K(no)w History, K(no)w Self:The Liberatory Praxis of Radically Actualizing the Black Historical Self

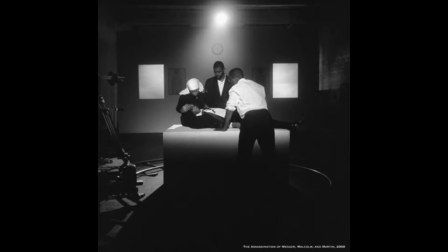(4:21)
Modern renderings of staged historical moments map landscapes of shared collective cultural memory seeped in visual vocabularies,
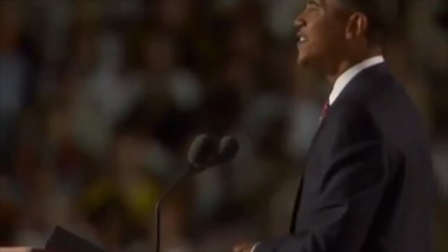(4:30)
yet we signify them in the context of the present news and following thoughts in question.
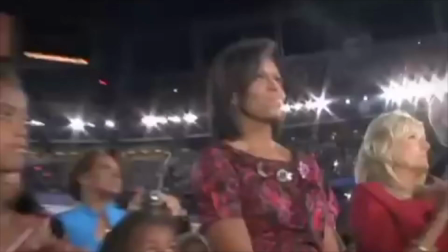(4:36)
What does the election of a black man to presidency of the United States mean for black subjectivity today,
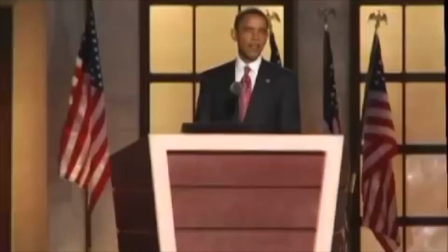(4:43)
and for the U.S. empire that upholds hierarchical power relations at the intersections of race,
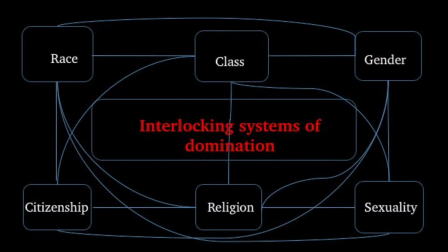(4:49)
gender, class, and other manufactured forms of human classification.
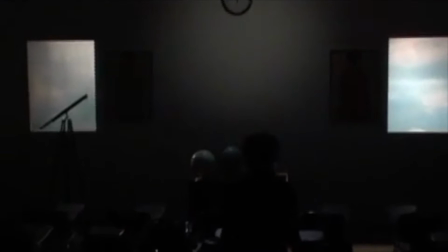(4:55)
Moreover, how does the hegemonic construction of history
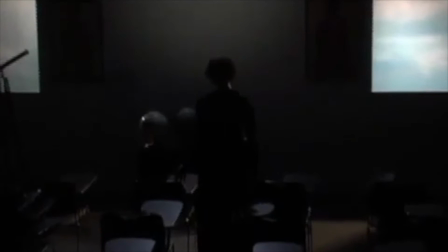(4:59)
establish and influence our understanding of the present and our position within it?
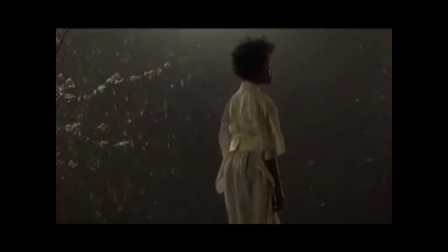(5:06)
In centering black female subjectivity in her piece,
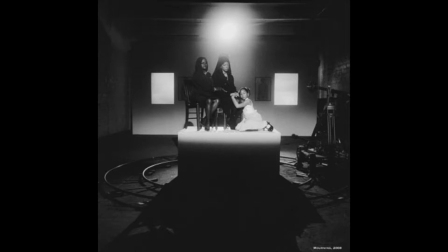(5:09)
Weems denaturalizes the narratives of sorrow associated with and ascribed to black bodies. She instead turns toward black creative intellectual countercurrents that radically reimagine the socio-historical location
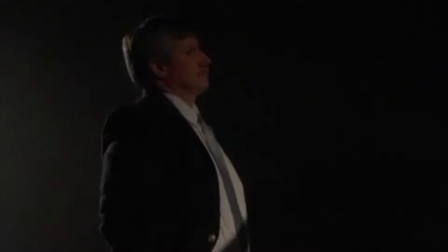(5:24)
of black subjectivity and directly interrogate the interlocking systems of domination that
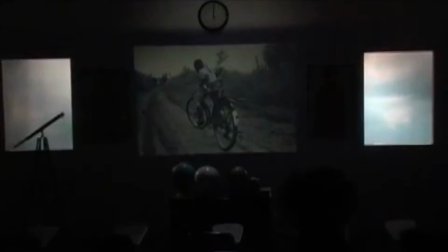(5:30)
manufacture hegemonic narratives of black subjectivity as confined to corporeal life.
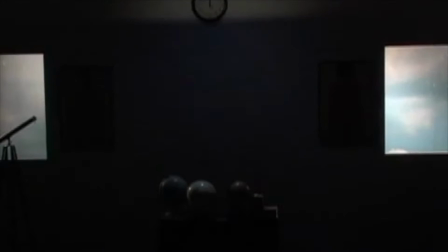(5:35)
In this way, Weems posits that the actualization of the black historical self is a means to liberation from the white imagination,
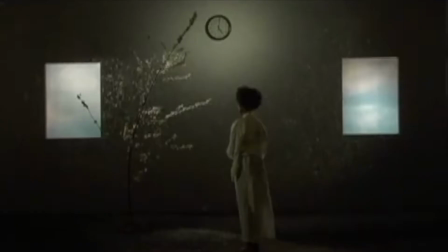(5:45)
which often forms the basis for hegemonic representations of blackness. Moreover, in staging the physical space for reflection by the black female protagonist,
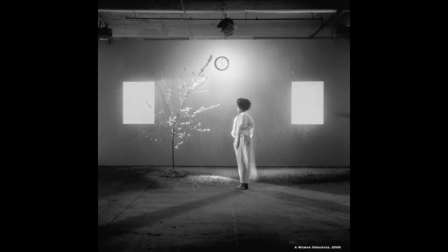(5:56)
Weems leverages architectural structure to disembody normative dualisms from the meaning making process under black subjectivity.
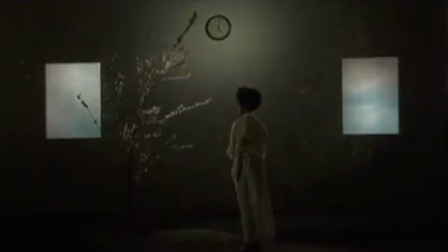(6:05)
The two windows that background the stage represent knowledge that is situated outside the self, and in this way,
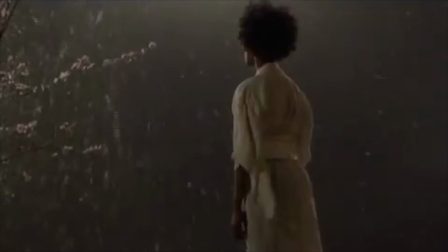(6:12)
looking out the window signifies hegemonic epistemological notions of knowledge acquisition, in which one turns toward the external world for truth.
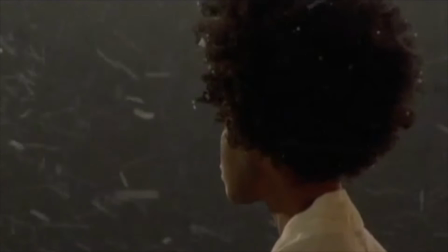(6:21)
However, within the enclosed insular space of the self, the tensions and contradictions of normative dualisms manifest,
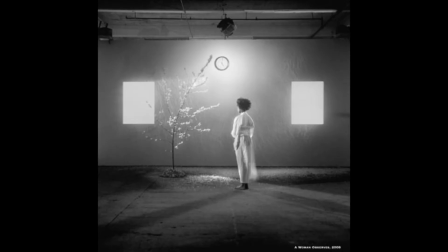(6:29)
begged to be teased out and complicated in truth,
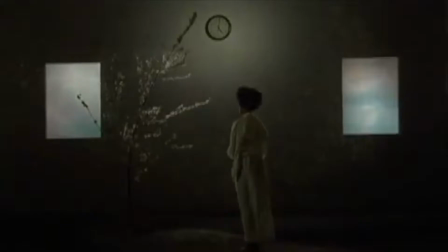(6:32)
becomes a subjective construction that is not single-handedly evoked by any one thing external to the self. This highly aestheticized and staged scene posits that to interrogate history through the
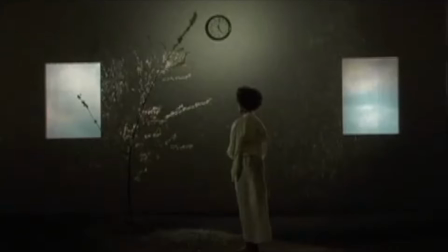(6:46)
complexity of the self is to see the futility in attempting to construct history through normative dualisms.
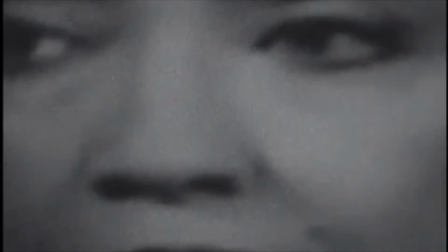(6:53)
By having the black subject turned away from the windows in the process of self-actualizing her historical self,
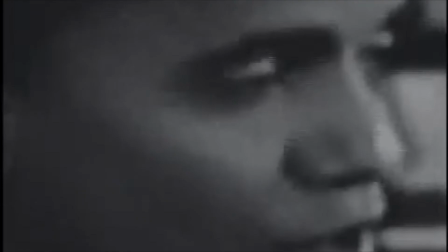(7:00)
Weems comments on the importance of drowning out the hegemonic voices,
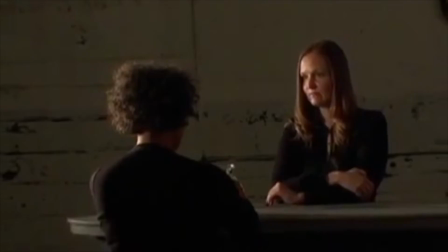(7:05)
internalized through socialization and hegemonic education and epistemological practices.
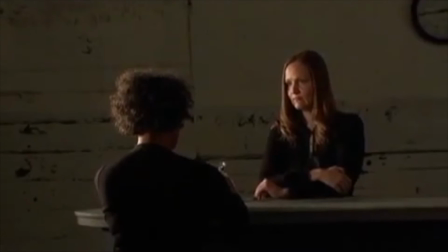(7:10)
In this way,
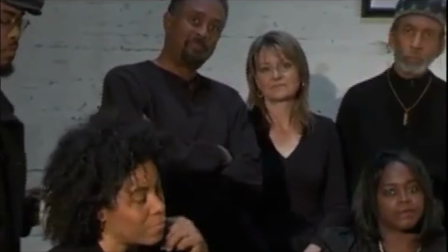(7:12)
she employs physical architecture and its placing in relation to black subjects to subvert dualistic architectures of power.
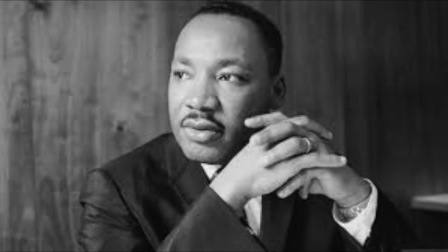(7:22)
When discussing the assassinations of Medgar Evers, Dr. Martin Luther King Jr., Gandhi,
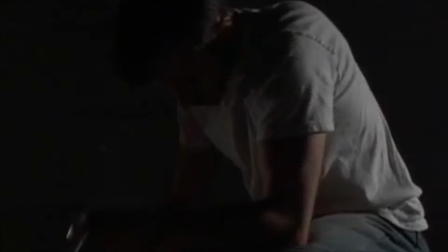(7:29)
Kent State students, and millions of Jews, Weems highlights a white man on a pedestal, holding a gun as of contemplating his actions.
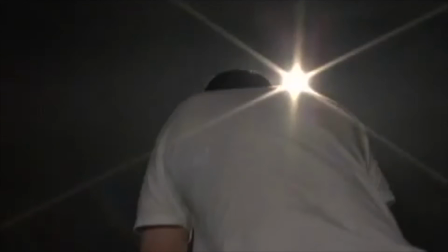(7:37)
Rather than use black bodies to represent black physical death,
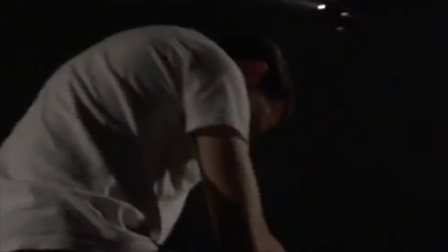(7:42)
Weems derails public consciousness by turning away from the libidinal economy of black death
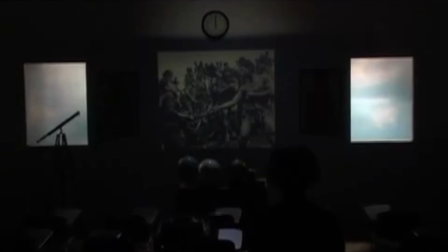(7:47)
to focus instead on white supremacy in its agenda of perpetuating this black death.
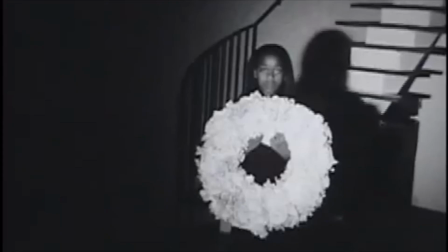(7:52)
History constructed through a black feminist lens does not necessitate representations of black suffering because this knowledge is encapsulated in embodied knowledge.
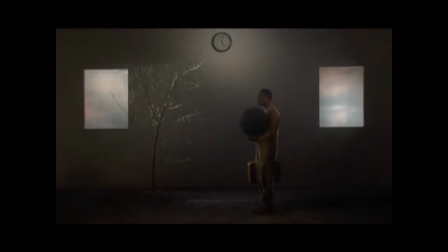(8:03)
It does not mean repeated. Weems depicts a black man holding a briefcase in one hand and cradling a massive metal ball in the other, alluding to the transfer of accountability and consequence to the black persons from the hegemonic players,
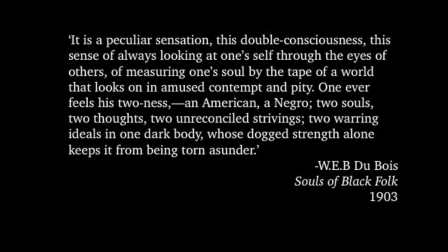(8:18)
and thus providing a visual to Du Bois' theory of double consciousness and the self-other dialectic.